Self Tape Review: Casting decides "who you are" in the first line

Right, so there you've got that's a question that's come up from folks who are doing professional auditions lately, self-tapes, who say, well, what if I can't do a zoom out? Like, should I do that weird thing where like I hunch close to my camera and then I like walk awkwardly back and tip the camera down? And he just said, like, if you can't do a zoom out, then kind of don't worry about it. If I'm doing a slate and they ask for a zoom out, sometimes I'll just set it up so it's instead of a close up, like if the scene isn't close up, I'll set it up so it's a medium shot. Which I can do without like seeing the weird edges of my backdrop or anything like that. Like, and I can only go so far away and still have it look good. And I want it to look good. So I'm like, whatever. If they really want to see my legs, they can ask for a picture. Like, is it an audition about legs? No, it's not. So like, you know what? They'll be fine. That's my logic. Like, you got to make your own decisions on that one. All right. Let's jump right into watching the work. So Amy, I think, sent us a self-tape, was it last week, the week before? You know, now you get to watch other people's. And I keep nudging Christina and being like, hey, Christina, you know, look how easy these self-tapes are. So why don't we start with the two line ones so you can see just how easy they are. In fact, look, your setup today looks quite lovely. Christina, look at this. You got an eye light, you got a clean background, you're in a medium close-up. After class, you could just pick a line and record a couple of them because you're already set up here with your camera. Just throwing it out there for you. Just throwing that out one out. All right. So, first one, this is from Natalia.
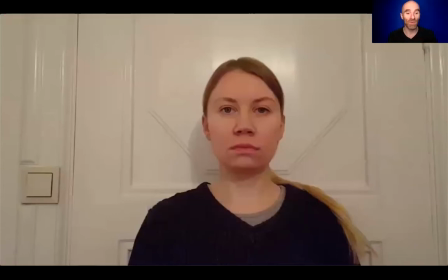[5:48]
Natalia has continued to submit self-tapes. She's been really generous in sharing her professional self-tapes. We've seen her do them in both Russian and English. And an exercise that I recommended to her about a month ago,
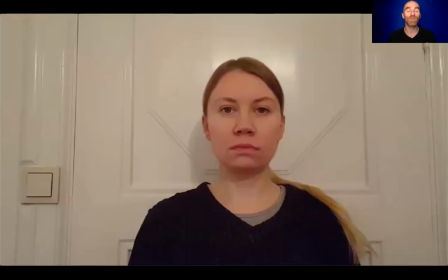[6:04]
in December sometime, was to do her scenes in Russian and then do them in English. She chose a single line of dialogue and then chose to do that exercise the one posted on the website. It's got a bunch of individual lines of dialogue to do it two completely different ways. And so here's two very different ways of the same line.
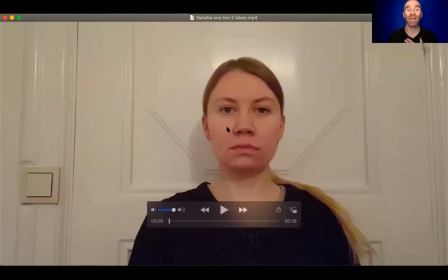[6:22]
You can see it's a little bit of eye light, but there is like a nice neutral backdrop. You know, probably you'd want to bring the camera a little bit closer so that we weren't speculating about what this is. Cause like, I can't help speculating. I'm like, is that a giant light switch? What is that? And you want us to be looking at your eyeballs, you know, as much as possible.
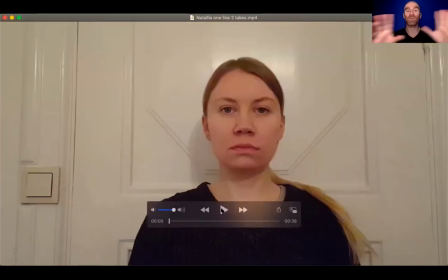[6:41]
And aside from that, you know, like this is medium close up, it's horizontal, you know, the background's not distracting, et cetera, et cetera.
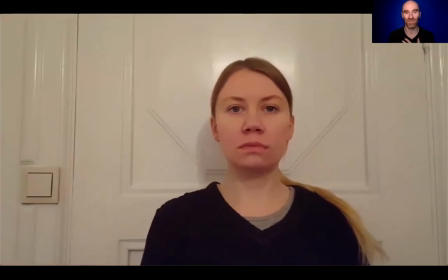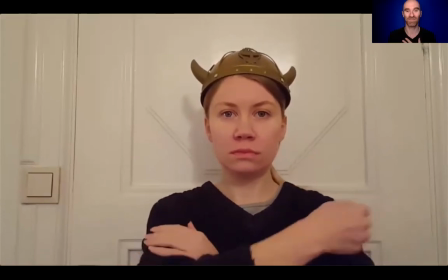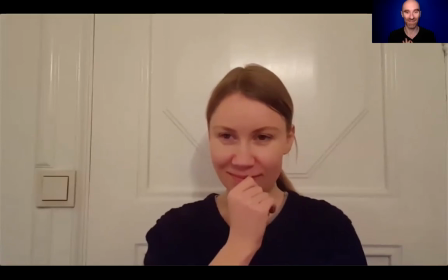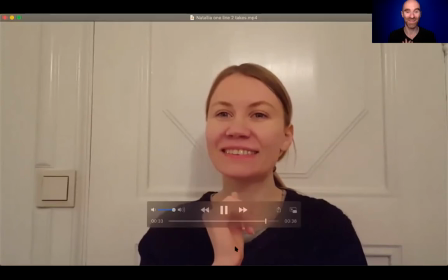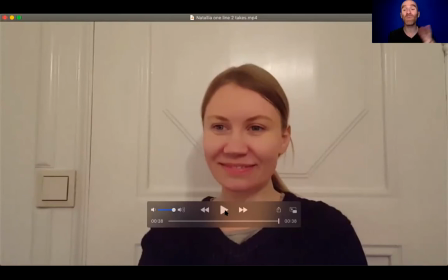[7:25]
So really nice here, right? You're seeing she's approaching it from a place of total honesty, you know, which is where that exercise starts and where I think we build the foundation of our work from. From this place, you can kind of go anywhere, but she's also making that choice about moment before, moment after.
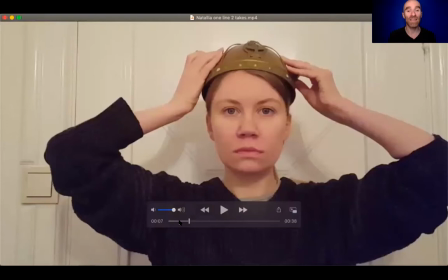[7:41]
She's even playing, you know, with physicality, you know, in a way that, right, she's using the frame.
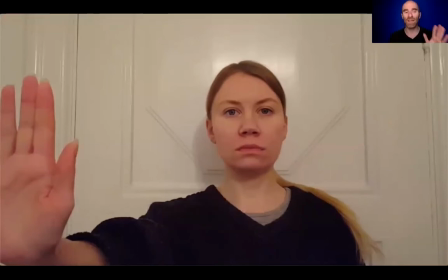[7:50]
The eye line here is a little bit confusing because the place where she's putting out her hand and the place her eyes are looking are different. And so it's like she's trying to stop one person, but also looking at the other person. So Natalia, when you watch this, you know, I would just recommend
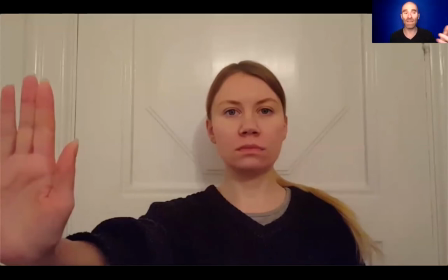[8:05]
adjusting the eye line and the hand so they're in the same place rather than, and I know that you were just using the edge of the frame and sort of being a smart actor in terms of using the frame.